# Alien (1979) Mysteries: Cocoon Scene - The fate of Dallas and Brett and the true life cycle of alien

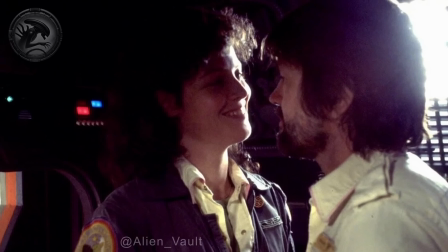In the original version of the Alien story, Ripley and Dallas were depicted as having a romantic relationship.
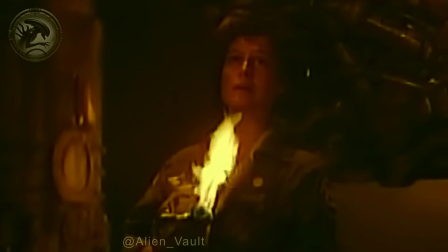As a result, Ripley's emotions in the scene would have been even more intense.
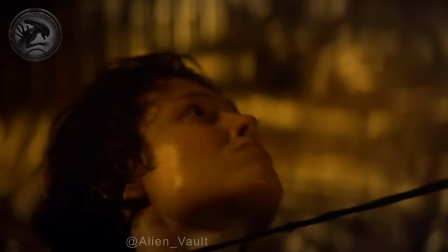The execution of the scene in the film is weak in several ways. In the film, the scene fails to clearly show the audience what is actually happening.
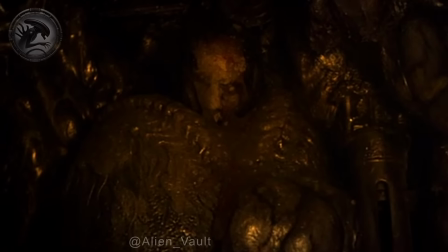In essence, the alien's victim is transformed alive into an alien egg.
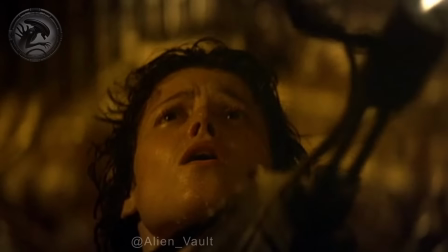How this process truly works is never explained in any source.
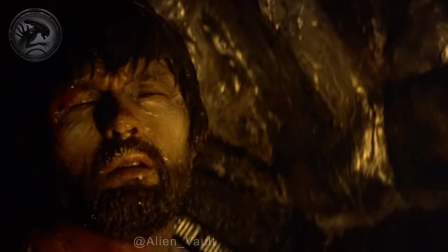What is crucial, however, is the victim's suffering and helplessness in the moment.
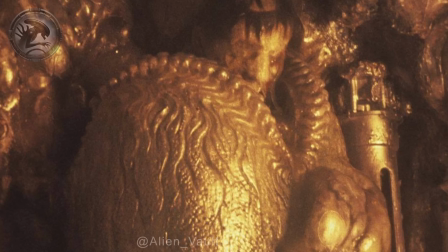In addition, the film features Brett inside the very first version of the alien egg created for the production,
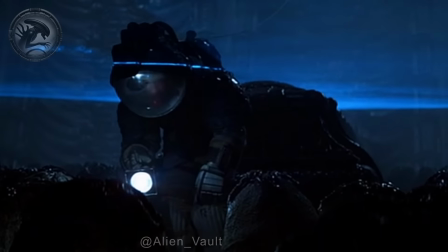a design quite different from the one Kane examines in the egg chamber. The initial concept for the alien egg had a single, slit-like opening.
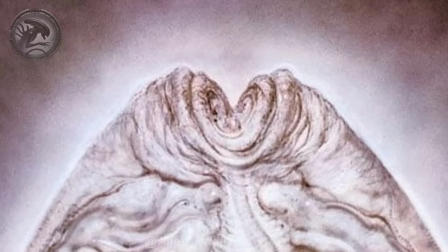However, because the design too closely resembled female genitalia, it was redesigned to open in 4 parts, as seen in the final film.
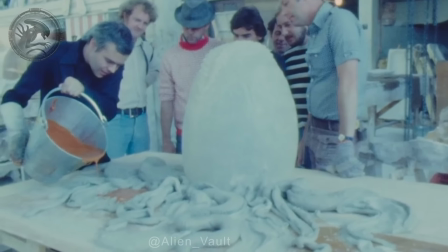Several single-slit eggs had already been built before the redesign,
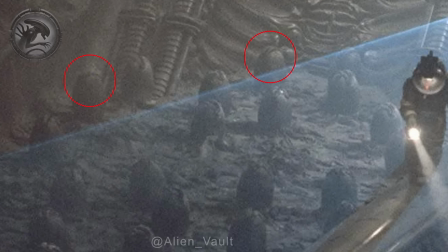so they were still used in the movie, though they are mostly visible only in production photos and promotional materials.
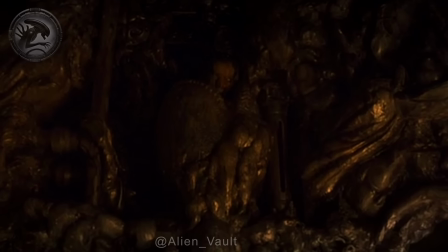Because the single-slit egg used in the cocoon scene differs from the ones Kane investigates in the egg chamber,
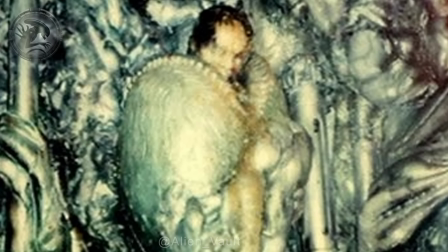viewers might not immediately recognize Brett as being part of the same egg-morphing process associated with the earlier alien eggs.
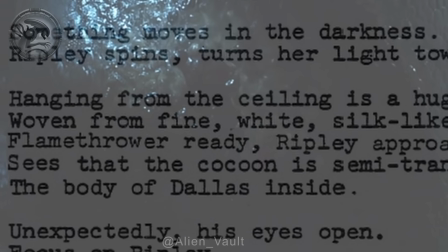In the screenplay drafts, Dallas is also inside an egg, slowly dissolving, and Ripley sees him through its translucent shell.
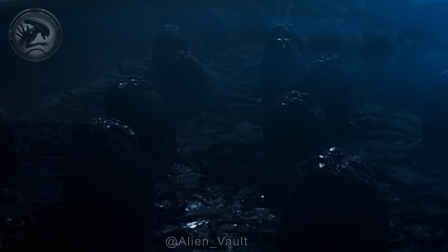Ideally, the scene should have been staged more like the egg chamber sequence aboard the derelict. Ripley discovers 2 eggs of different sizes on the floor and begins to examine them.
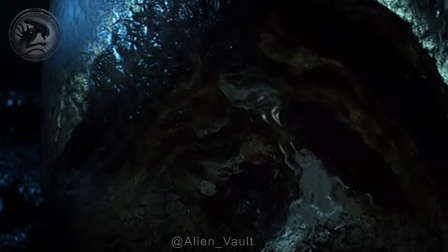She notices movement inside the larger, shrinking egg. Through the translucent surface, she recognizes Dallas, who appears to be dissolving within it.
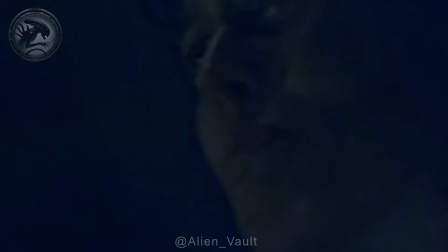His eyes open, and he tries to say something. Eventually, Ripley realizes what he's asking her to do.
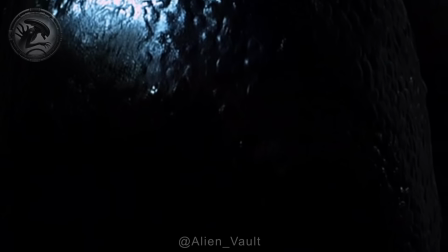The smaller egg is nearly identical to the one seen aboard the derelict ship. Inside it, Ripley can make out what appears to be part of Brett's body.
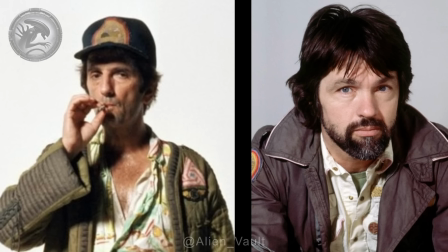The cocoon scene is vital for revealing the fate of Brett and Dallas. The alien took both men, and without this scene, their ends would remain a mystery.
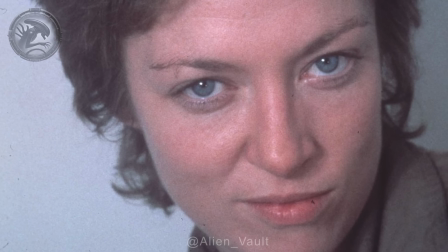According to earlier drafts, the cocoon sequence was also meant to explain Lambert's fate, a detail revealed later.
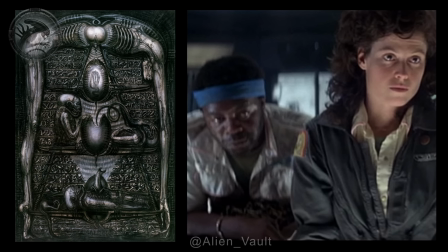2 other deleted scenes were originally intended to help set up cocoon sequence.
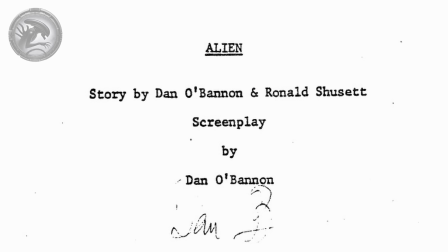These came from the 1976 script, and when adapted into the film's story, they would have played out as follows.
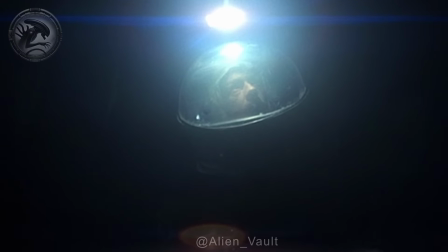In the first scene, the crew discovers a mural inside the derelict ship depicting the alien's life cycle.
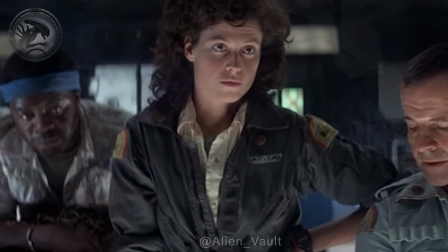In the second deleted scene, after Kane's death, the crew analyzes the mural and deduces that in the next stage of the life cycle,
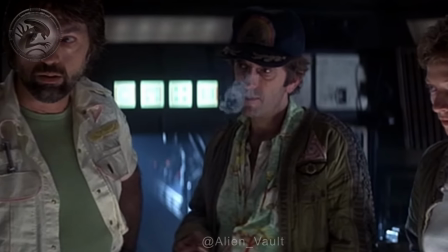new alien eggs are somehow created, but they don't know exactly how.
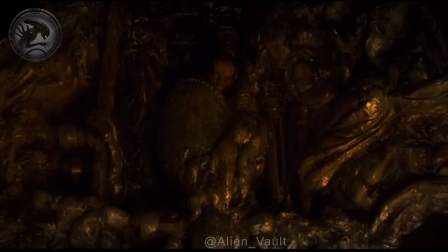This material would have been crucial in laying the groundwork for the cocoon sequence.
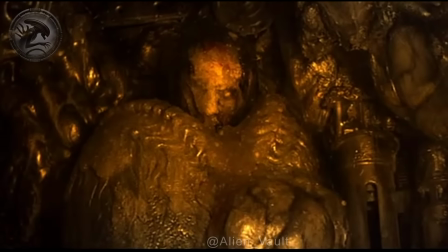It would have prepared the audience to recognize and understand what they were seeing when
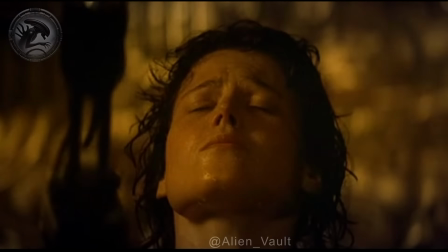Ripley later discovers Dallas and Brett in the midst of the egg-morphing process.
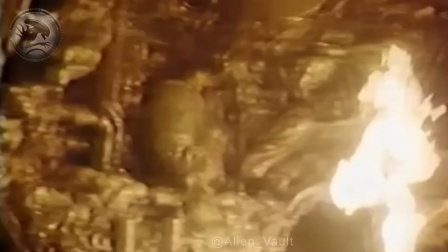Both scenes came very close to being realized. H.R.
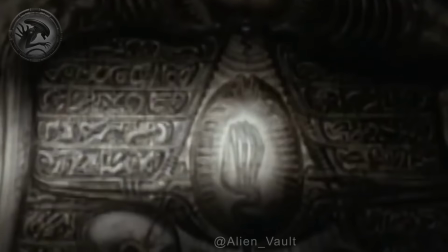Giger had already painted the mural specifically for shooting, and Ridley Scott even shot successful test footage of the sequence.
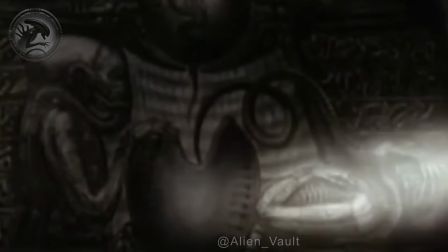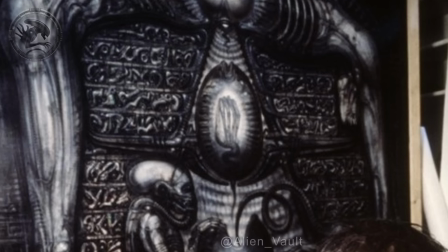Ultimately, however, the mural discovery was cut because Scott feared it revealed too much of the film's mystery too early.
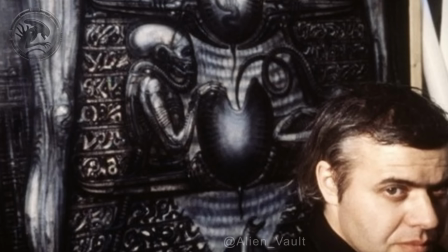Once the mural was removed, the follow-up analysis scene was also dropped.
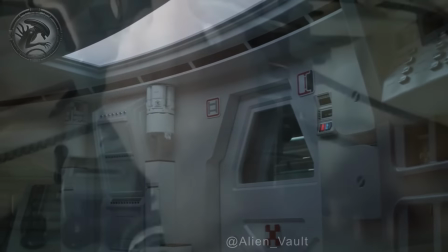This is a good example of how much a film can lose in substance when it is cut too heavily.
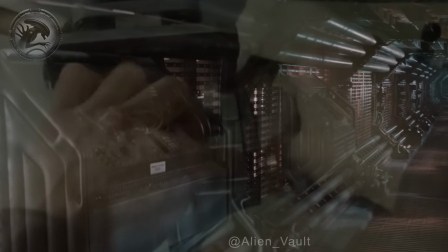Continuity breaks and illogical plot holes appear.
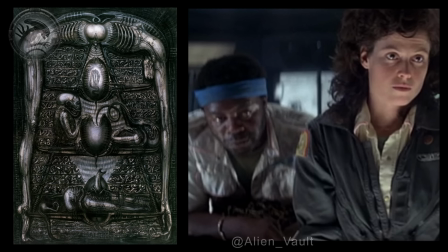For example, if the hieroglyph interpretation scene had been included in the film, the cocoon sequence would have worked far more effectively.